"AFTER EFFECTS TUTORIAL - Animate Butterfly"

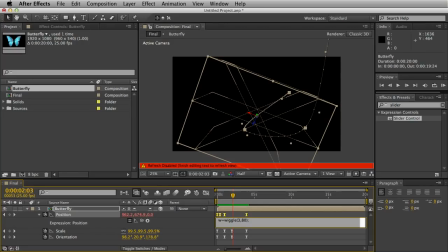[8:14]
Close bracket and hit the semicolon. Now hit enter to drop down a line. Then open the square bracket, W, square bracket again, 0.
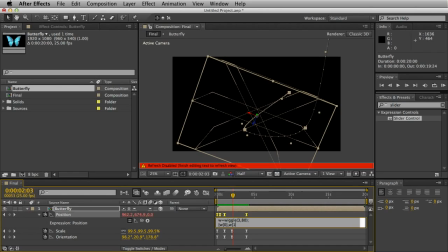[8:29]
Close the square bracket, comma, W, open square bracket, 1.
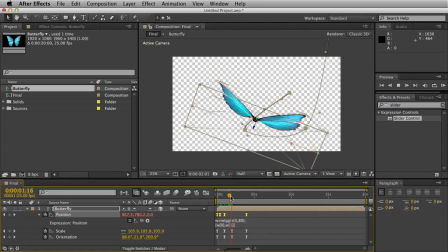[8:36]
And then 2 square brackets. And basically what this does is just animate sideways and up and down. So it's not coming backwards and forwards towards the camera, which can make it a bit disorientating.
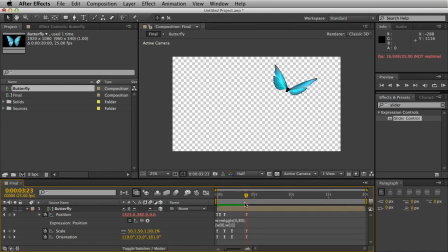[8:51]
As you can see, this adds a bit of randomness, which makes the butterfly a lot more lifelike. We'll just drag the butterfly right out of frame and go down to about 25%.
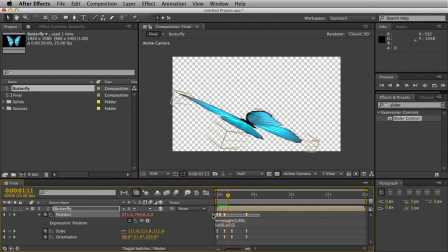[9:09]
There's a bit of a weird animation right at the start. That can be easily changed if you select all of the position keyframes.
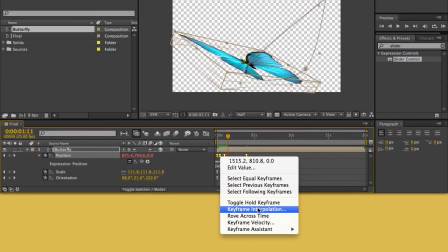[9:17]
If you're getting any kind of weird position animation where it's moving really quickly then stopping,
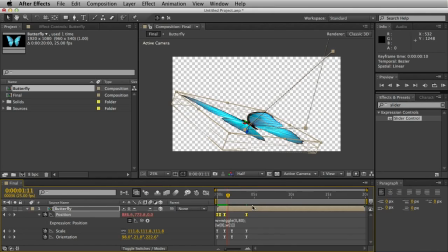[9:23]
select all your keyframes and go to keyframe interpolation and set that to linear. And that should sort it out.
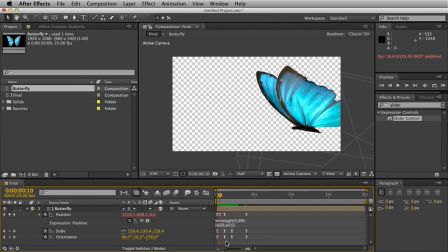What you might want to do is line up all these keyframes as well, just so you don't get any jerkiness.
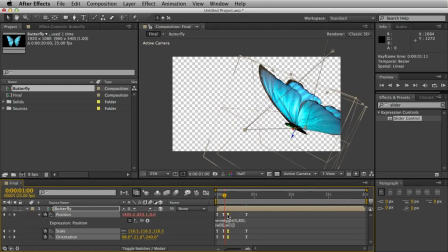[9:50]
Obviously it's all animating a bit quick at the minute. I've done this very quickly. If you want to just drag these keyframes out a bit, so it ain't quite as jerky.
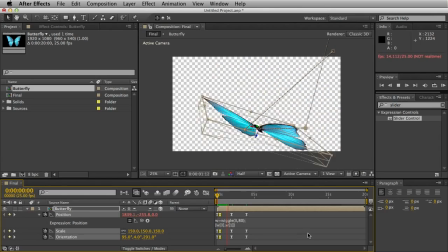[10:02]
drag these ones back. I'll have a quick look what that looks like.
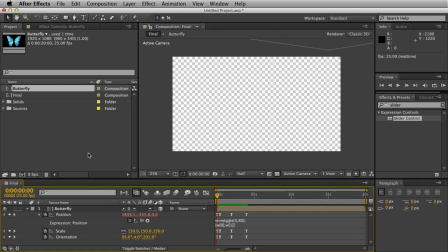[10:18]
That's not too bad. It's not as good as my demonstration video, but as I said, I've done this very quick. One final thing is, in my version, I used a blur effect, which adds a nice element of realism.
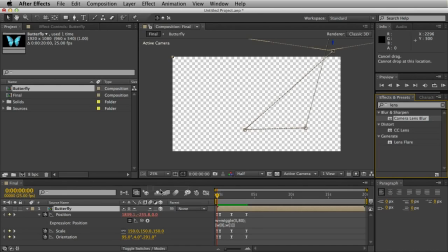[10:31]
It looks as though the camera's struggling to focus on the butterfly. So if we type in lens and then drag out the camera lens blur effect. And we'll hit the stopwatch for blur radius. Just click U again.
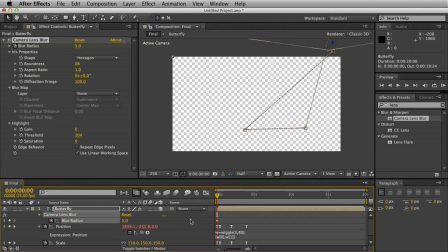[10:47]
So it brings up your new effect. And we'll start it out at about 15. Now, as you can see, as the butterfly comes down, it's nice and blurry. Hit the stopwatch again.
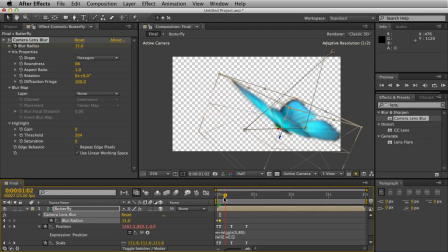[11:02]
And now we'll have the butterfly coming into focus.
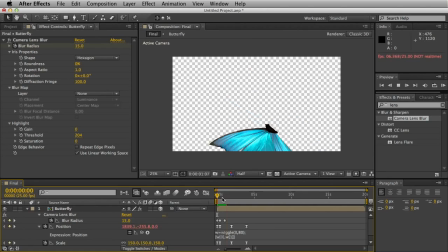[11:10]
We'll hit 0. We'll have a quick look what that looks like. The blur does slow down your render time a bit, unfortunately. And then we'll, as the butterfly gets to about here, hit the stopwatch again.
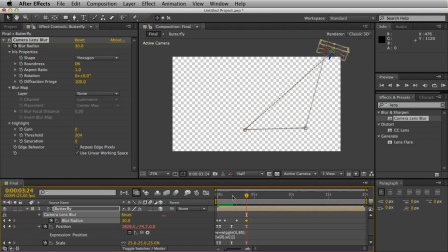[11:28]
And the final keyframe will set to about 30. So it looks as though the butterfly is going out of focus the further away from the camera it goes. Yeah, that's it basically.
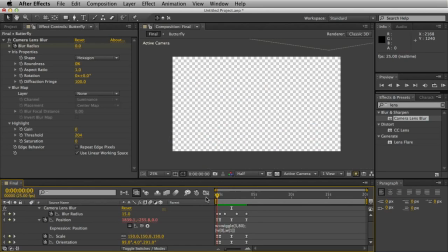[11:44]
Just play around with your position, rotation and scale parameters until you've got a cool realistic animation of the butterfly. And if you want to change the colour, it's very, very simple indeed.
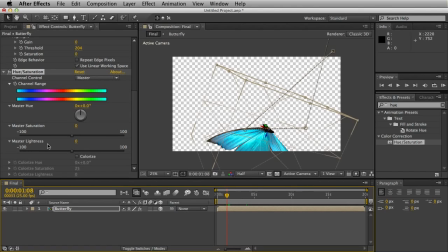[11:57]
You just click on the butterfly and just drop on a quick hue or saturation. And then we'll see what colour you can get. There you go, any colour butterfly you want.
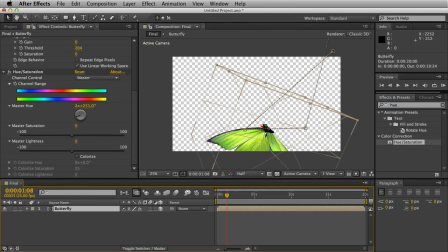[12:12]
Also, another thing as well, you can go into the PSD I've included.